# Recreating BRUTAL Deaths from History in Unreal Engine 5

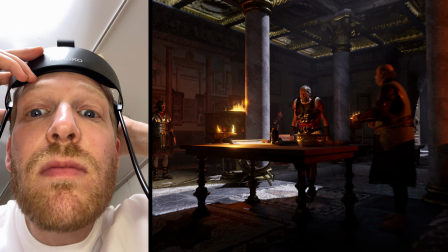For the face, I used an iPhone 13 and a Rococo head rig.
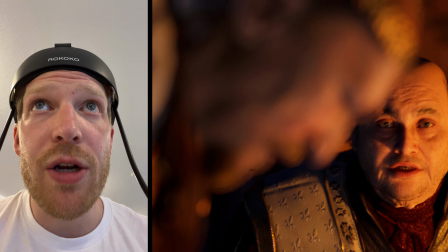Caesar, the Senate urges caution. If Rome falls in the east, it falls everywhere.
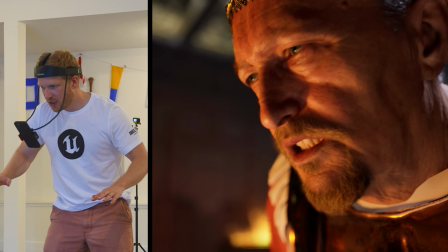I performed Valerian, Shapur, the guards, the mobs, everyone.
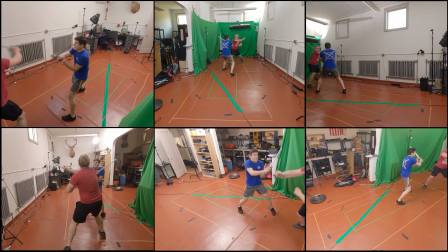Most of the sword fighting came from mocap I shot here in my studio with 2 stuntmen,
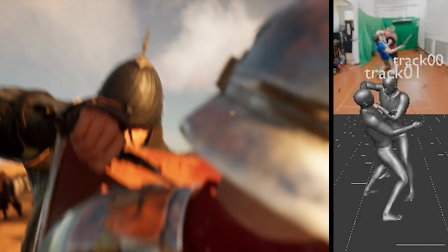and those animations are actually available on Fab if you want to use them.
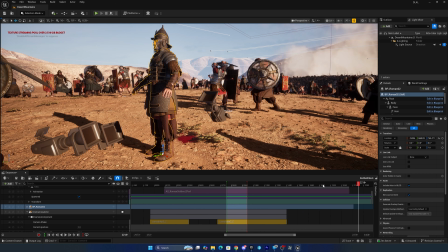They drop straight onto 2 MetaHumans in Sequencer, which let me build super intense action scenes incredibly quickly.
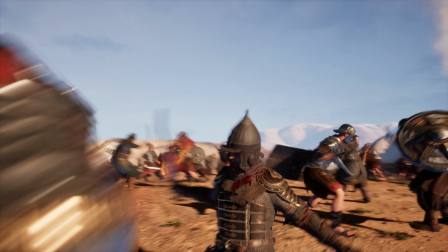And this story is violent, so I leaned into that energy every chance I got. After capture, everything went into Unreal Engine. Once the scenes were assembled, I finally moved into cinematography.
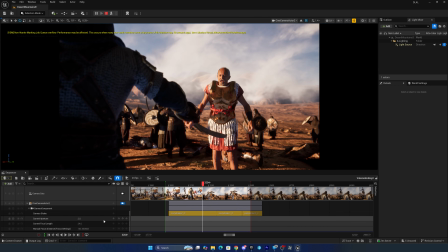And this is the most fun part.
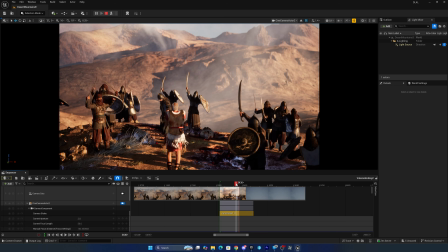Some of the shots were planned, but some of the best ones came from just exploring the scene once it was built.
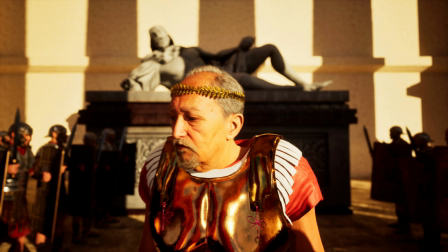Crowds were crucial for scale, and that's where my OverCrowd plugin became especially handy. I was actually using an early internal build and wasn't using any advanced crowd behavior,
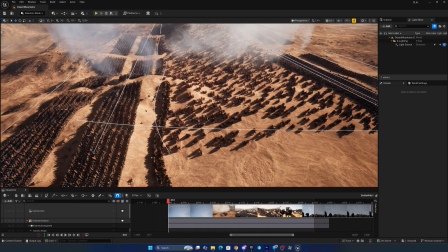but it was still perfect for filling scenes with Persian warriors, Roman formations, angry mobs, and background fighters.
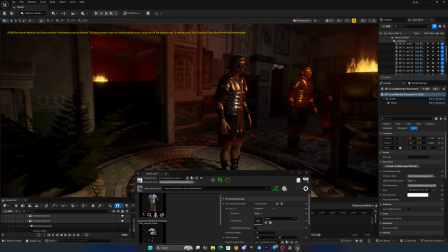I used OverCrowd in almost every scene to quickly add background characters for more production value.
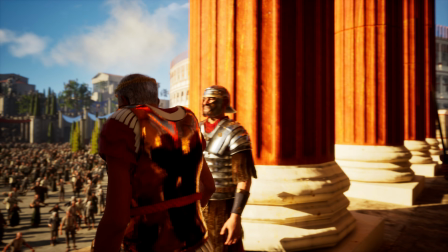And if you're interested in adding massive crowds to your movies or games, you can pick it up now on Fab, link in the description. And finally, on to the molten gold execution, which was the most intense moment in the project.
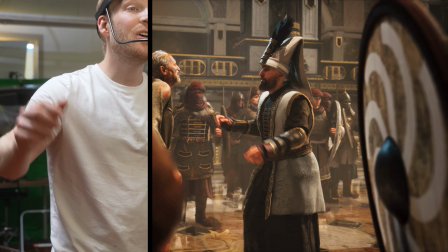You were Caesar. Now, you are my spectacle.
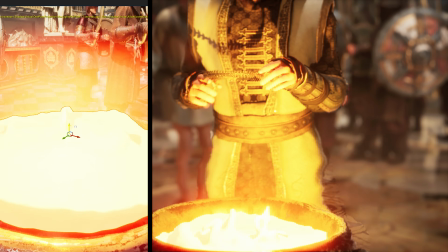I used alembic meshes for the boiling gold in the crucible, and a Niagara waterfall effect for the stream pouring down Valerian's throat.
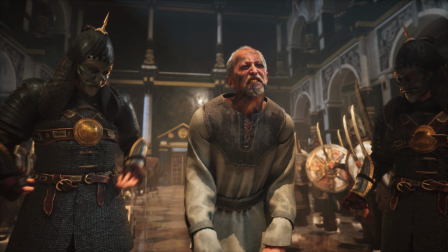Combined with the lighting, the smoke, and the MetaHuman performance,
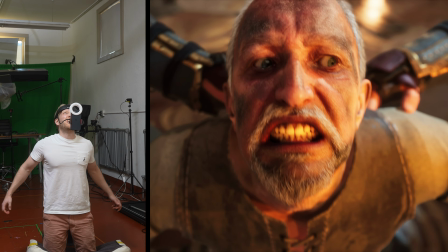the scene came together in a way that felt brutal and cinematic, and it was just what I was going for. It was perfect. Of course, a massive thank you to Sharp Entertainment. They have the completed proof of concept on their YouTube channel, so go check it out. It's a ton of fun. If you could see yourself watching a show like this on YouTube or elsewhere, make sure to like and subscribe to their channel so we can keep making more. Let them know in their comments what famous deaths from history you would like to see on the show. And if you want more Unreal Engine filmmaking content, mocap breakdowns, or behind-the-scenes videos like this, please like and subscribe. I'm Charlie, and I will see you in the next one.